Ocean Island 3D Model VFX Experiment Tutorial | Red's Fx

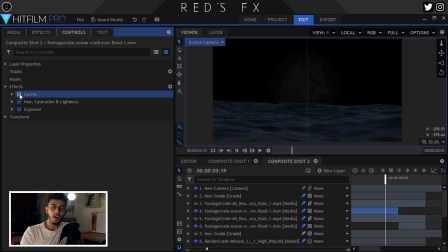(4:18)
And then obviously finally a curves effect just to darken it down and make it look very moody type of deal. And this is really cool because it's also loopable. It was a bit fast, and so I did slow it down as well. And as you can see here, it starts off once again because it's loopable.
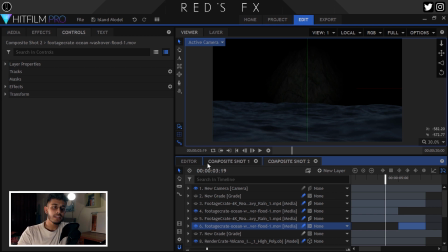(4:33)
And then I did try using some of the rain simulations that are in HitFilm. If I actually go over here, I can show you there is a 3D rain asset here, but it wasn't really looking as good as I wanted, and it was really killing my computer.
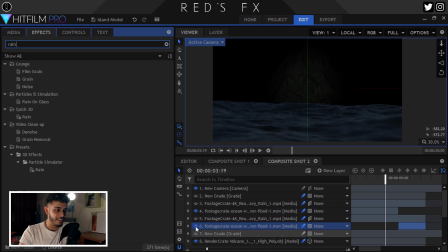(4:49)
And so again, went into Production Crate and downloaded a bunch of rain assets, and then just chucked a whole bunch of those in.
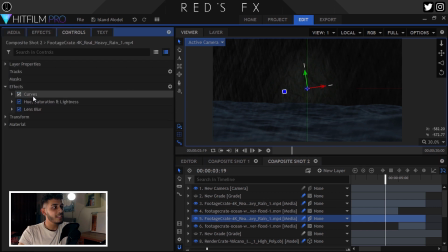(4:56)
What I did to these was minimal. all I did was really add some, adjustments like this. I just added a lens blur because I wanted it right up against the screen. I added a hue and saturation to take out some of that color, and a curve to darken it a little bit. And also what I did was I duplicated it multiple times and positioned it horizontally, flipping some of them so that they come at different angles, so it's not just like rain from one side,
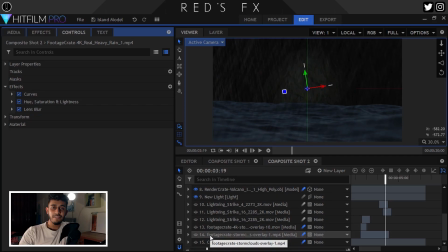(5:18)
because obviously in a storm it's chaotic. There's things happening all around the place. Finally, for the night sky, I did add some production crate assets of these storms. Now what I did was to fill in some of these gaps. I actually just took screenshots of these storms that are still, and I made some clouds and positioned them in the background.
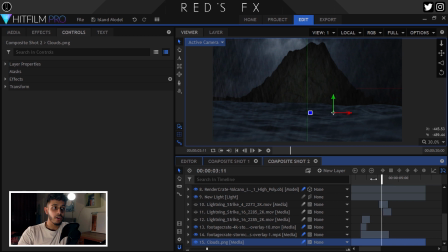(5:36)
And these are actually video files of clouds so that they are lighting up and they make it brighter in the background. And so I sort of synced the brightening of these clouds based in that file with the intensity keyframes of the actual light,
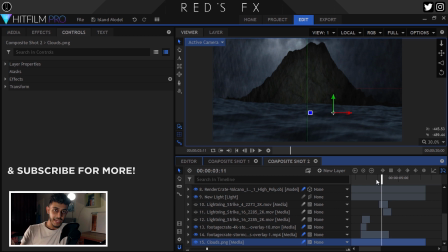(5:50)
so that when the clouds light up, the island also lights up a little bit via the light. And then to sync in with that, I finally added some lightning strikes. I think these are from Action VFX as well. These are free assets, I think, from Action VFX.
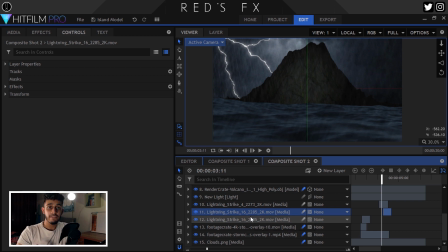(6:05)
You see, I'm combining a whole bunch of different things. Some of these are pro, some of these are free from Production Crate, and these lightning strikes also, they sync with the brightening of the clouds and the brightening of the light for the island.
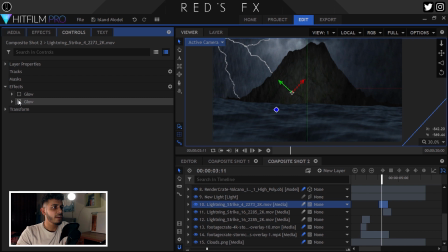(6:20)
And on the lightning strikes, if you guys wanted to take a look at this, it's just a couple of glow effects. I've always been a fan of layering glow effects because you can really punch it up.
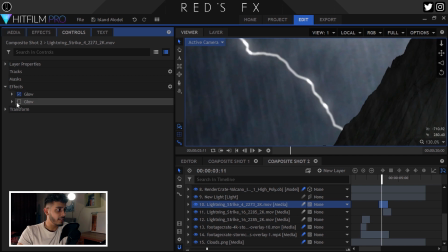(6:27)
So this one is very close, it's stuck to the actual core of the lightning branch, and then the final glow just brings it out just a little bit more.
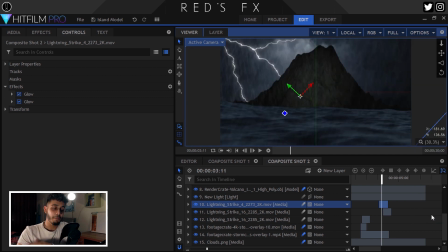(6:34)
Compared to adding only one glow effect, you can have a much better overall punch with layering. And then finally, we have a couple of grade layers just to sort of tie all of this together. And the final grade layer has a shake effect on it to also add a little bit of rowdiness, and I pre-composed all of that.
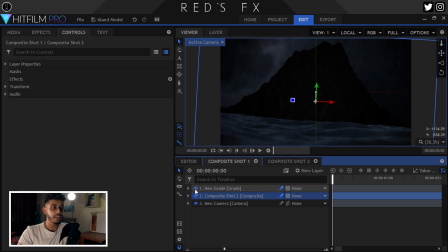(6:54)
And in this composite shot, I added a final grade layer just to darken it a bit. This just consists of a curve, some film grain, levels, and a vignette. When you add things like film grain to your VFX assets, it sort of provides a nice layer on top of everything and ties it all together, which is a valuable tip that I always use.
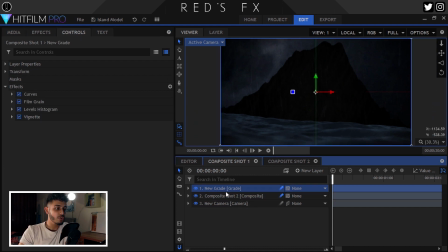(7:12)
And we have the composite shot, and then we have the camera. Something else that I did was actually keyframe the position, rotation, and scale of the composite shot itself. Now the reason I did that was I wasn't getting the exact look that I wanted from the shake effect, because I was just doing this, and normally in the sea it's sort of like going up and down like that. And so I just thought, what's the easiest cheap way for me to do this? And I just used the rotation effect and keyframed the whole composition to just go like this over a few frames.
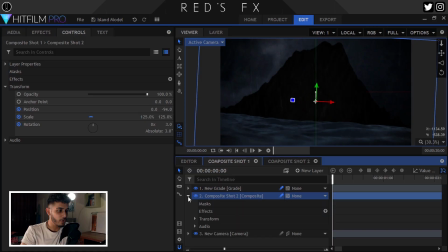(7:43)
If you actually look at the frames over here, over a large amount of frames, it just sort of rotates, and then the scale obviously is punched up, and I wanted to have a sort of a zoom effect, and the position changes so that there's no black bars around the sides or empty spaces. And so yeah, that is essentially my entire island shot. I think it came out looking really good for all of the things that we used, essentially using basically only free assets, or you could get away using only free assets. It's a really fun way to play around and test everything that you've learned, and I highly recommend it. Anyway guys, check out Production Crate in the description. Some of the links are affiliate links, which means that you will be supporting the channel if you check them out.